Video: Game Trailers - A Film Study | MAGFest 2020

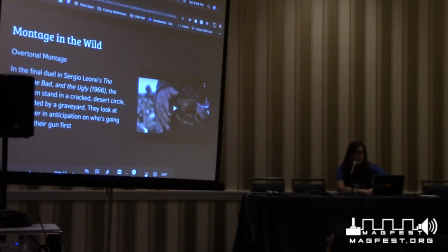(14:34)
It's a pretty good movie. All three of them are, but.
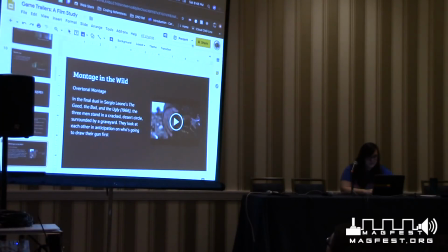(14:40)
Now, let's see. Okay, so some
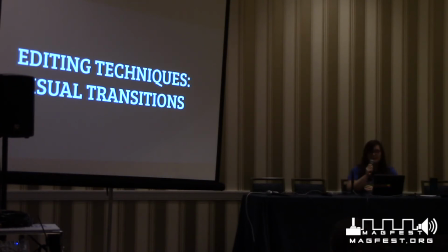(14:49)
more editing techniques, so visual transitions, getting from one cut to the next more interestingly, rather than just having them two shots together like that.
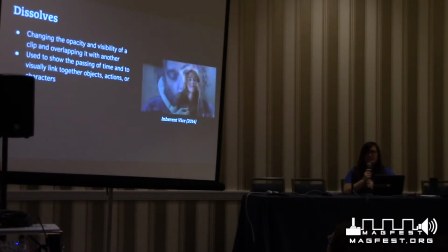(15:04)
First one is dissolves, cross dissolves, things like that. So these are, or this is a technique where you're changing the opacity and the visibility of a clip and overlapping it with one another. This is used to show the passing of time and visually link together objects, actions, or characters.
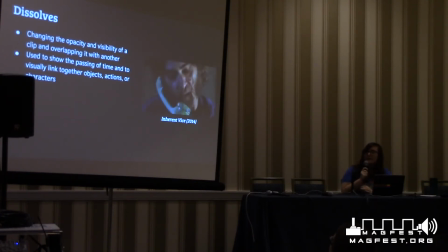(15:24)
So in this clip from Inherent Vice, he's talking about his past, about this woman, and it crosses off to her, to a conversation that they were having.
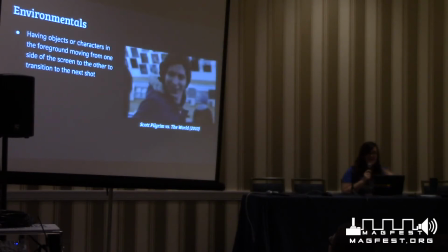(15:38)
Environmental transitions. So this is having the objects or characters in the immediate foreground, moving from one side of the screen to the other to transition to the next shot.
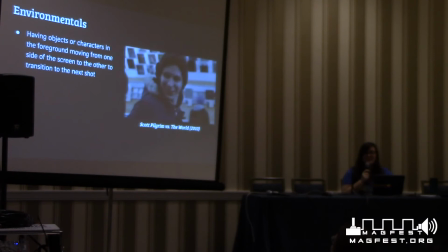(15:51)
If you have or have not seen Scott Pilgrim vs. the World, it is an excellent movie for transitions, besides the story and things like that. It's very interesting development of that because it's based off a comic book. They really enforce that with their transitions and motion graphics.
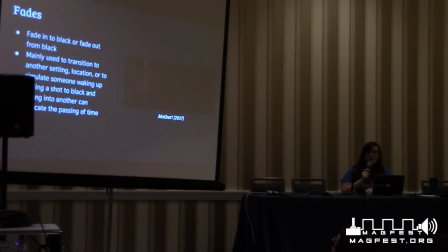(16:12)
Next are fades, so fading into black or fading out from black. We mainly use these transitions to get to another setting, another location, or a lot of the times they use it to simulate someone waking up. Fading a shot to black and then fading into another can also indicate the passing of time.
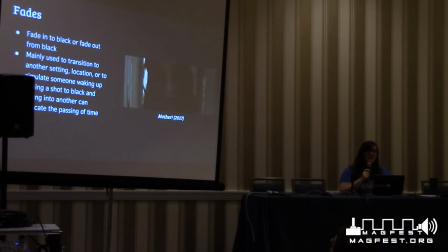(16:32)
You might have noticed that a lot of these can show the passing of time, but it just really depends on what feels right for your trailer or whatever that you are editing, using your dissolves or fades or things like that. An iris transition.
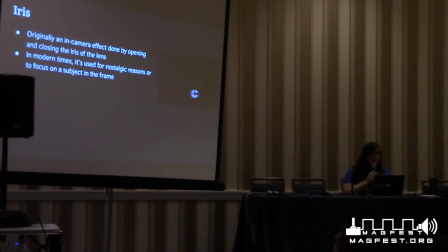(16:49)
So this was originally an in-camera effect done by opening and closing the iris of the lens. So physically, an in-camera effect of closing out on somebody and then opening it back up.
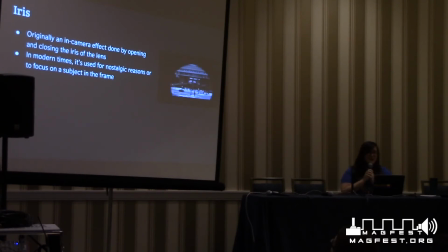(17:03)
In modern times, it's used for nostalgic reasons or to focus a subject that's in the frame, like this right here. Yeah. Wipes.
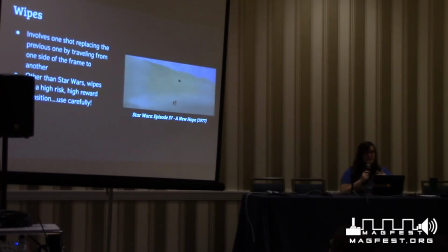(17:16)
So involves one shot replacing the previous one by traveling from one side of the frame to the other. That is a very weird explanation of Star Wars transitions. If you're using wipes other than Star Wars, I call it a high risk, high rewards situation,
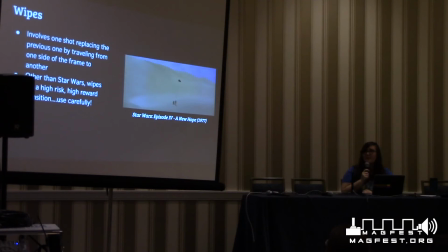(17:33)
just because the original Star Wars is so well, and the franchise itself is so well known for their transitions. They can kind of get away with it and it still looks awesome. More wipes.
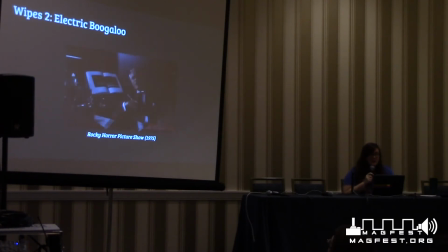(17:47)
So if you've ever seen a little movie called Rocky Horror, they kind of have their own transitions. You can see that they have four corners, like a curtain, a book opening, a question mark.
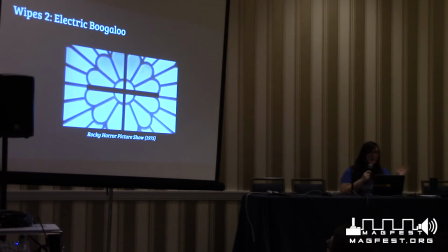(17:58)
They go all out on it.
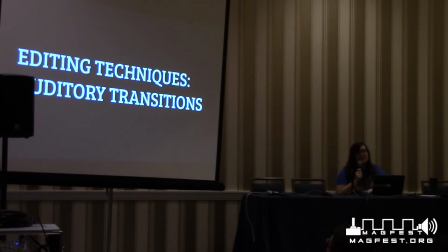(18:03)
So editing techniques for auditory transitions. So what we call an L cut and a J cut.
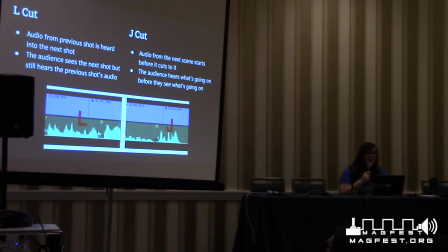(18:10)
And they're called that just because what they look like in your editing program or in the film if you are editing film physically. So audio in an L cut, the audio from a previous shot is heard into the next shot.
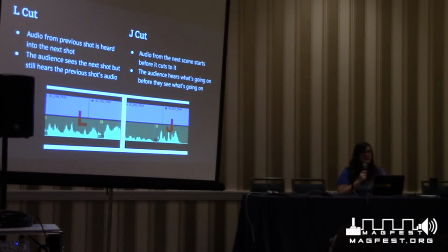(18:26)
So the audience sees the next shot but still hearing the previous shot's audio. And you can tell right here, the audio with the waveforms right there are in green.